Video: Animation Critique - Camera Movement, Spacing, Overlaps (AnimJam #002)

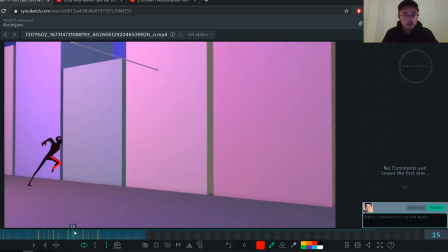8:20 it goes up, kicks, whips into that.
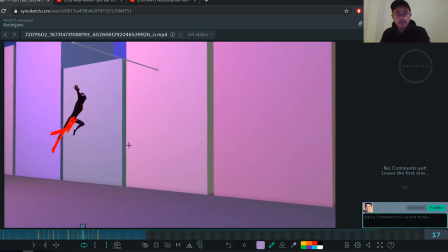8:40 It's hard to see, so let's scrub these legs out and see how it plays.
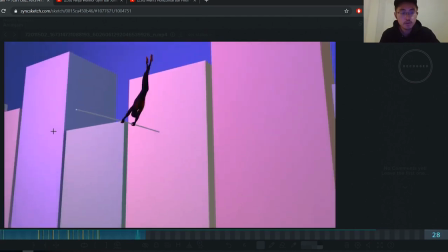8:55 Yeah, you can already feel the whipping motion more.
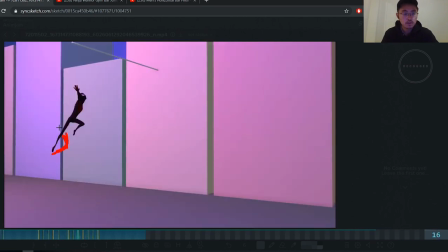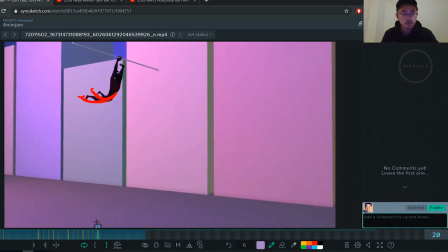9:05 So that's what I would do with the leg because, yeah, it's a bit... it just feels a bit it's like hovering there and yeah I think that would be the best option to stop the hovering leg, the hovering left leg.
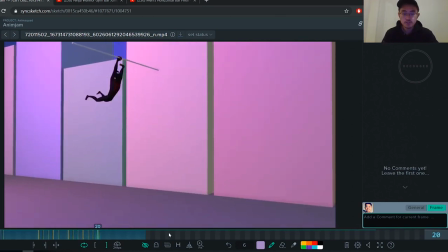9:27 And then also for these poses to push it even more I would push this arm out
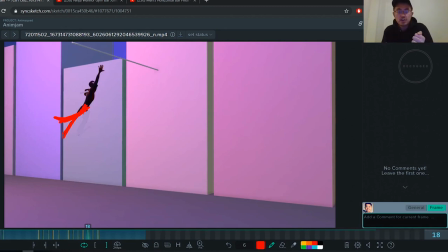9:43 already. The camera's hiding his arm so you don't know where his left arm is. Why not show it? Have him reach, really reach. Push that pose and then have him whip it.
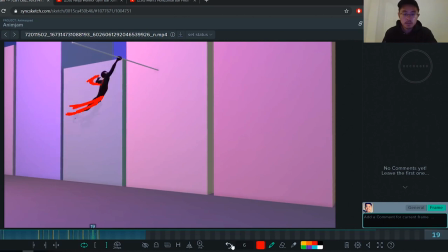10:01 Maybe that's too much. Have him whip it. You can see here.
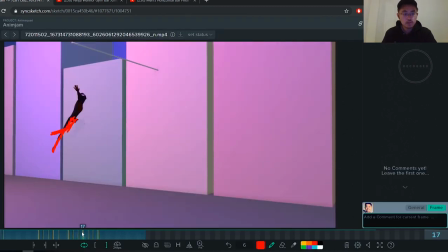10:21 So we start seeing his arm, I
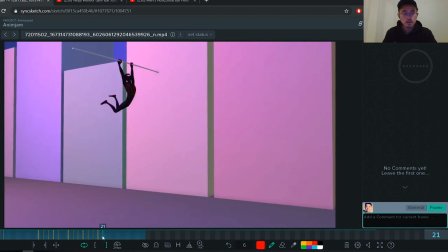think after seeing his arm, you get even a clearer, stronger pose. So I think this will help sell this motion even more.
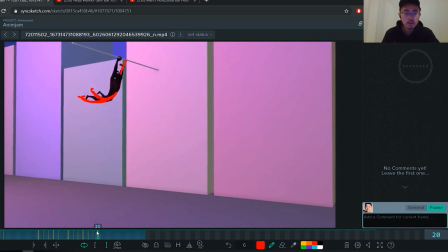10:58 And I would, from this pose to this pose, I would have a pose that's favoring more in the middle. Because right now it kind of pops from this to this. I would have something that's favoring more in this pose.
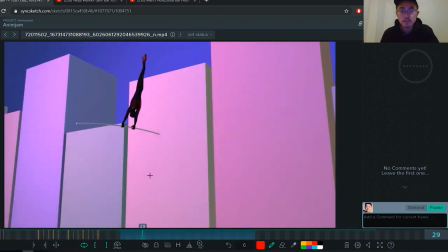11:19 Just to ease it up a bit. So now let's move on to the money swing. The timing of everything feels good.
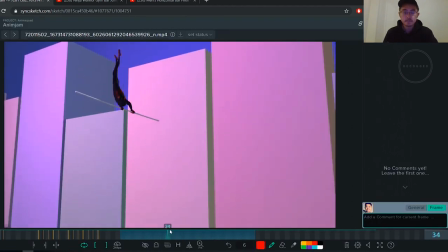11:29 But I noticed some things with the spacing. Because of the camera move, you might not notice it as much.
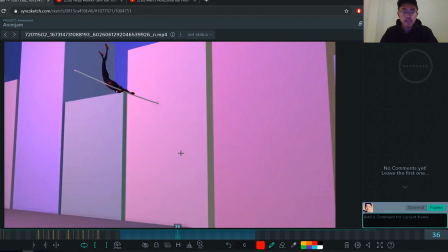11:36 But after when you adjust the camera move notes that I gave you, you would definitely start noticing it a bit more.
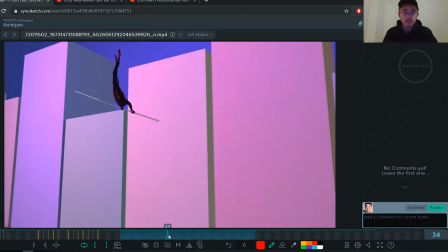11:44 Because if you look at it, the spacing here is all good.
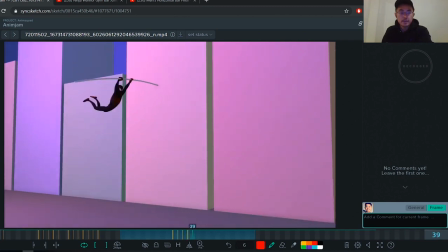11:50 It's great as it's accelerating the spacing between the two get bigger. then it goes to here. It pops to here but it slows down again.
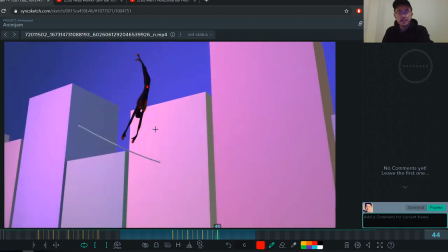12:06 It goes fast again then slows down again. It just goes up.
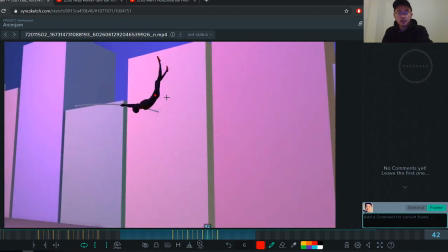12:11 So the arc is not really, the arc is not, it's gone like that. Right? So I think you can work more and posing it so it's it follows like a nice arc like this.